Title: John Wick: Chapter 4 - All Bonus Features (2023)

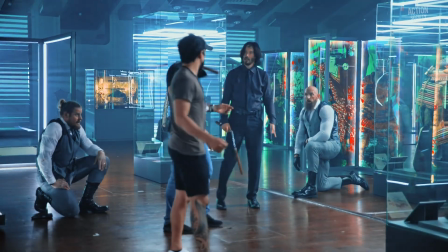In John Wick 4s, we get to play with so many different tools. The one thing that Chad had in his head, he had nunchucks.
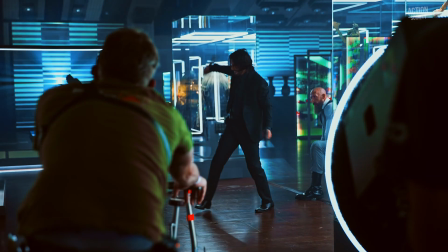But it couldn't just be nunchucks. It had to be nunchucks, but how do you use that with a pistol?
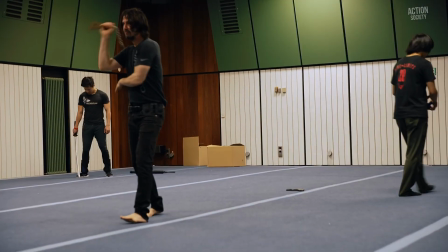We had a solid six months of him learning how to train with nunchucks.
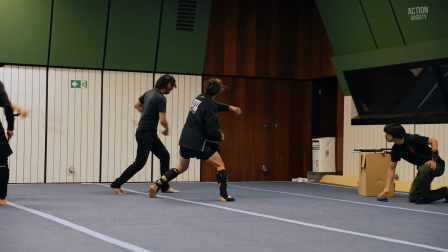But a lot of times, it was also mixed in with the judo and jiu-jitsu.
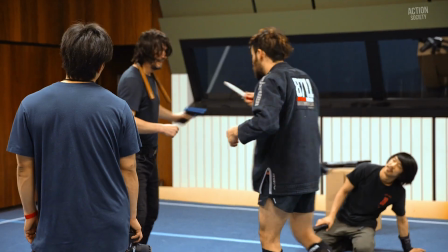So he's doing nunchucks and gun at the same time, mixing it with jujitsu at the same time.
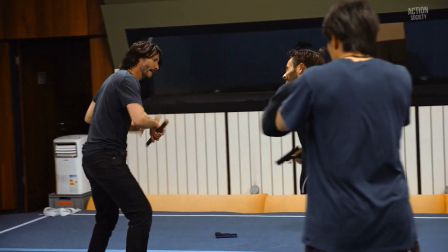It was definitely a learning curve, because it's like, how do you put enough nunchucks to make everybody interested and excited,
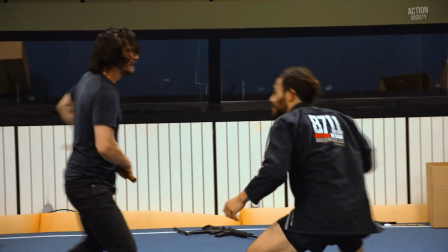but not too much where it becomes another nunchuck sequence? Jeremy broke down the Bruce Lee and Enter the Dragon with the nunchuck sequence, so that was my warmup sequence.
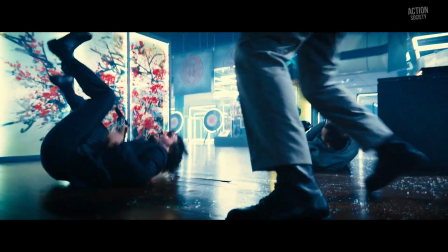Instead of making it a scene about nunchucks, it became another set of his platform. So part of his platform is having his handgun and reloading with the handgun. Well, in between reloads, when he's out of bullets, he can use this hand to hit with the nunchucks.
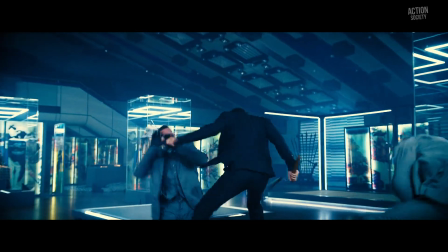And we just kind of made it second nature to where every time he put his nunchucks around his neck, it was kind of like holstering his gun.
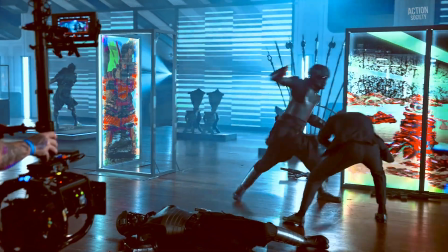So it looked like he was going from a primary to a secondary weapon.
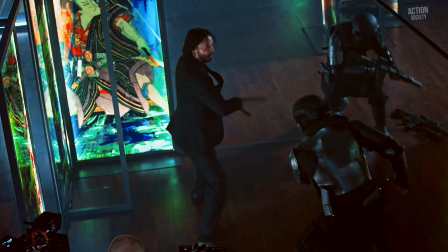We do these threads where I have nunchucks and I have to like hit and do different, you know,
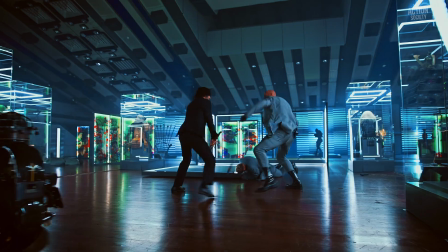different holstering and then threads with guns and then hitting and disarms and go throw.
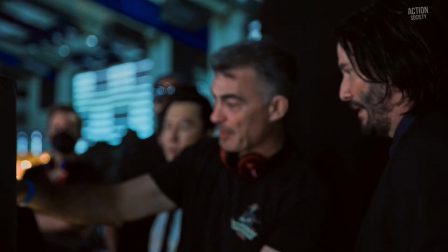It's been great to have a creative team to help put me in positions and situations that are dramatic and with action and, you know, coming out of that, you know, we came up with terms like gun-fu and car-fu. Osaka interior, that was built in, you know, like an old subway station.
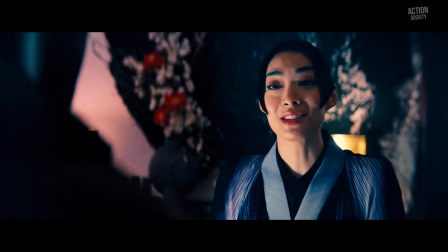Welcome to the Osaka Continental. How can I help?
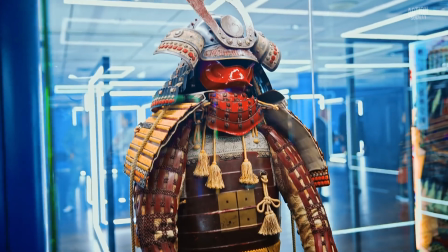I've really tried to mix this traditional samurai kind of way of life and their aesthetics and their artwork that dates back to the 1600s.
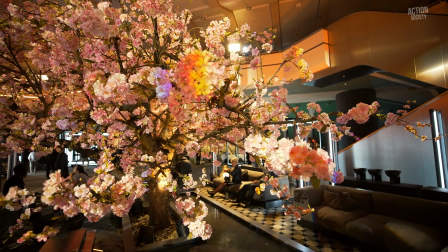I use that as a base, as a foundation. And what can we do to make it modern-day contemporary?
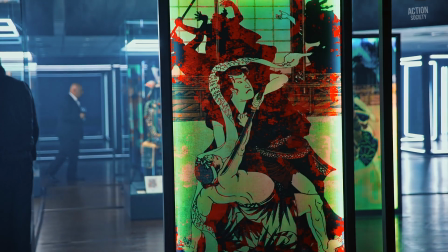So, for example, the exhibit room, I framed all these old, beautiful rice paper paintings
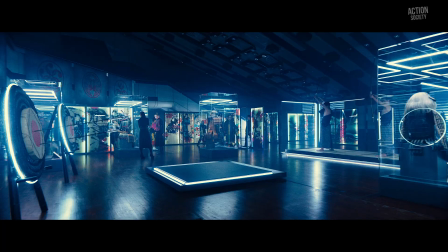and framed them in glass and put modern frames around them and put them all over the place as a modern art gallery or modern art space would be. That transition from the interior of the hotel to the exterior streets of Osaka,
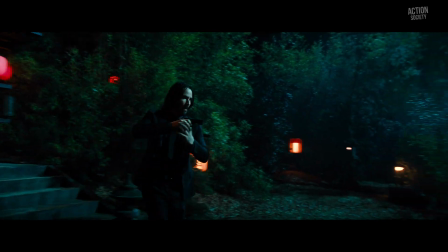we figured it'd be great to have them go through a traditional bamboo Zen garden.
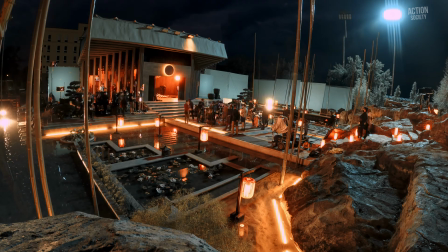We took over about four or five acres of property, and we created our own bamboo that was shipped in from all over Europe.
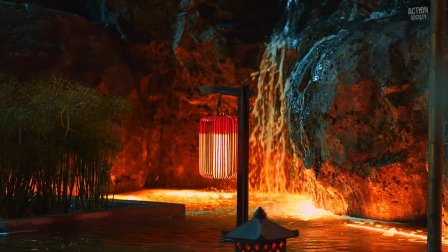We have over 500 sticks of bamboo with waterfalls and a rock garden and cherry trees.
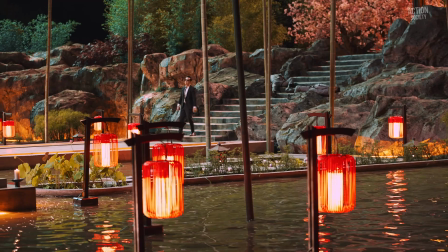We kind of were able to create our own little backyard to the hotel. It was a fun thing to do. I think this is a good John Wick world. I'm enjoying my hotel, Osaka Continental. very much.
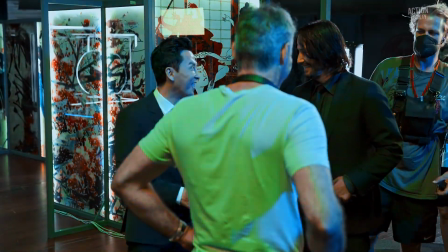Oh my God, Donnie Yen's interested in being in the John Wick film. My version was more like Zantowichi, blind, stumbling, masseuse guy.
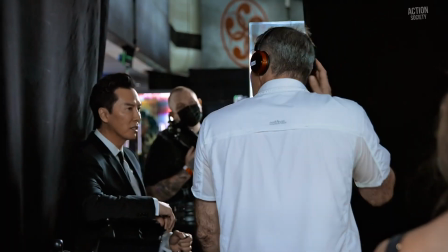And after my first creative talk with Donnie, it was like, oh, I don't want to play him like that.
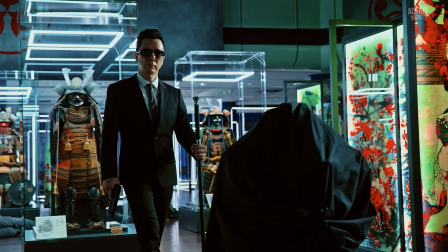I want to be way cooler. When I'm back home, when I'm with my most comfortable environment with my colleagues, Asian filmmakers, right? They don't understand me as much as Chad does. And that's a compliment to him.
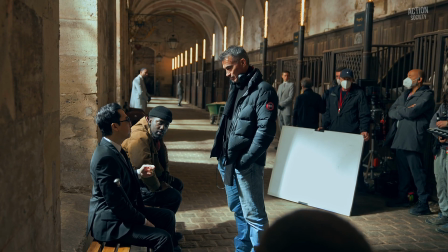And I told him that. I said, you know, it's very interesting that you understand where I'm coming from. And I understand where he's coming from.
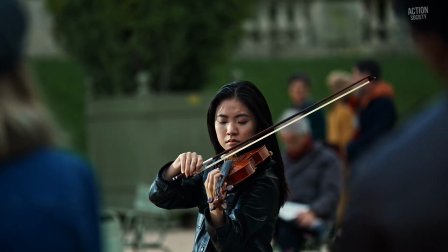He wanted to be inspiring. He wanted to be positive. He didn't want to be the stereotypical blind swordsman as it's been played in the past.
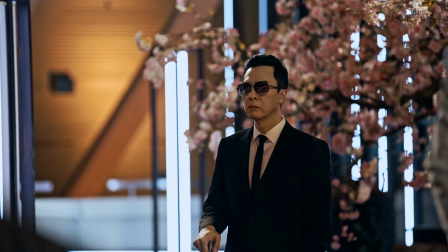Actually, I was kind of against that in the beginning. And he said, oh, he's blind. That was before I went to Berlin, right? I said, I've done that in Rogue One, in Star Wars, right? I played the blind man before, you know?